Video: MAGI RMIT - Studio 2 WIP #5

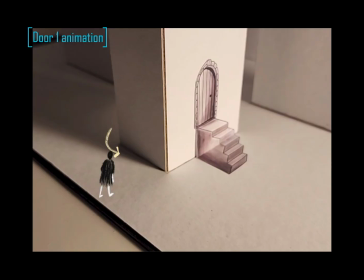2:41 An area of refinement is the part where the animation commences. Instead of the character appearing out of nowhere, I think it would look better if the character walks around the corner, giving it a more complete look.
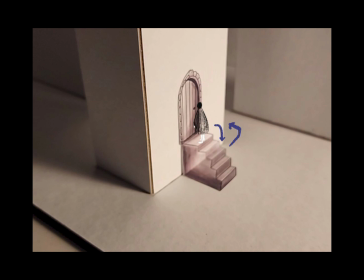2:52 Secondly, it would be ideal to also animate the character walking out of the view. I initially wanted to animate the character walking out of the area and disappearing. However, I think it might be achievable if I animated the character just jumping down from the highest level of the steps and then turning the corner to exit the scene.
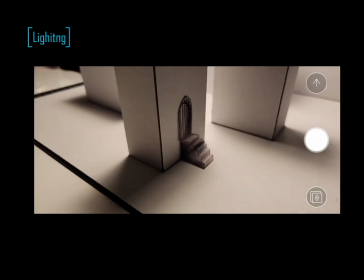3:07 A crucial area of focus in the refinement stage is the lighting.
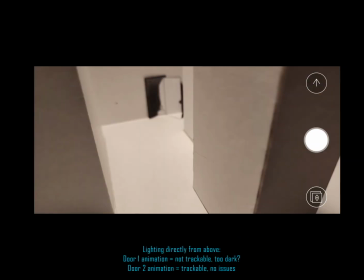3:11 I have to make sure that the AR works in various lighting conditions as long as the space is well lit.
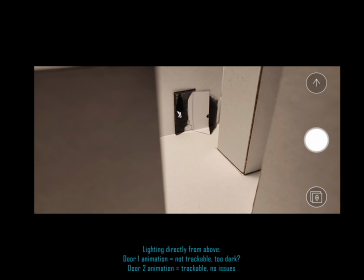3:17 To test this, I will be testing various scenarios where the lighting source is from different angles to see how well the AR performs.
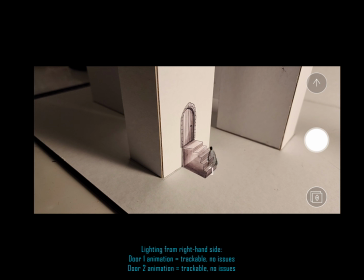3:24 So far, having the light source pointed directly at the space from the right side has yielded no issues with trackability.
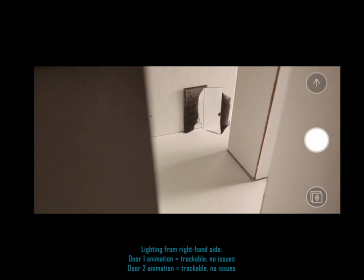3:30 I'll also be using the studio to test how the AR will perform in a well-lit space.
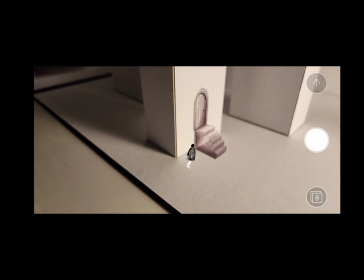3:39 I collaborated with a sound designer to create the ambient sound to reflect a sparse and open space that only had minimal objects around for the sound to bounce off of, creating an almost echo-like style of ambient sound. After a consultation, I decided to play to the strengths of the project's look and feel,
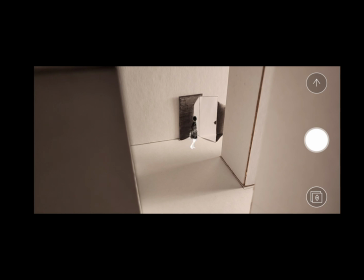3:55 which is quite playful in terms of the rough animation style, the cardboard boxes being used, and the setting itself. A useful feedback I received was using the sound of footsteps by creating them using cardboard to really emphasize the cardboard-like nature of the scene.
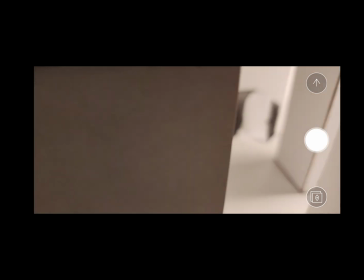4:10 This is a rough starting idea of how I'd like to create the sound effects.
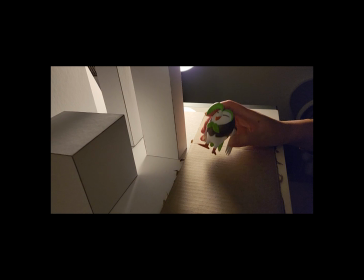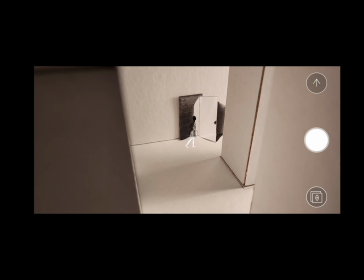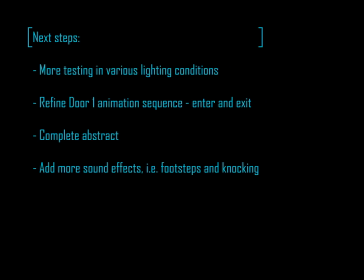4:43 For the next final steps before I can say that I've completed my minor project for Studio 2, I'll need to ensure that I do more testing in various lighting conditions, potentially add more animation to Door 1's animation sequence to give it a bit of a more completed look, complete my abstract, and add footsteps and knocking as sound effects. Thanks for listening.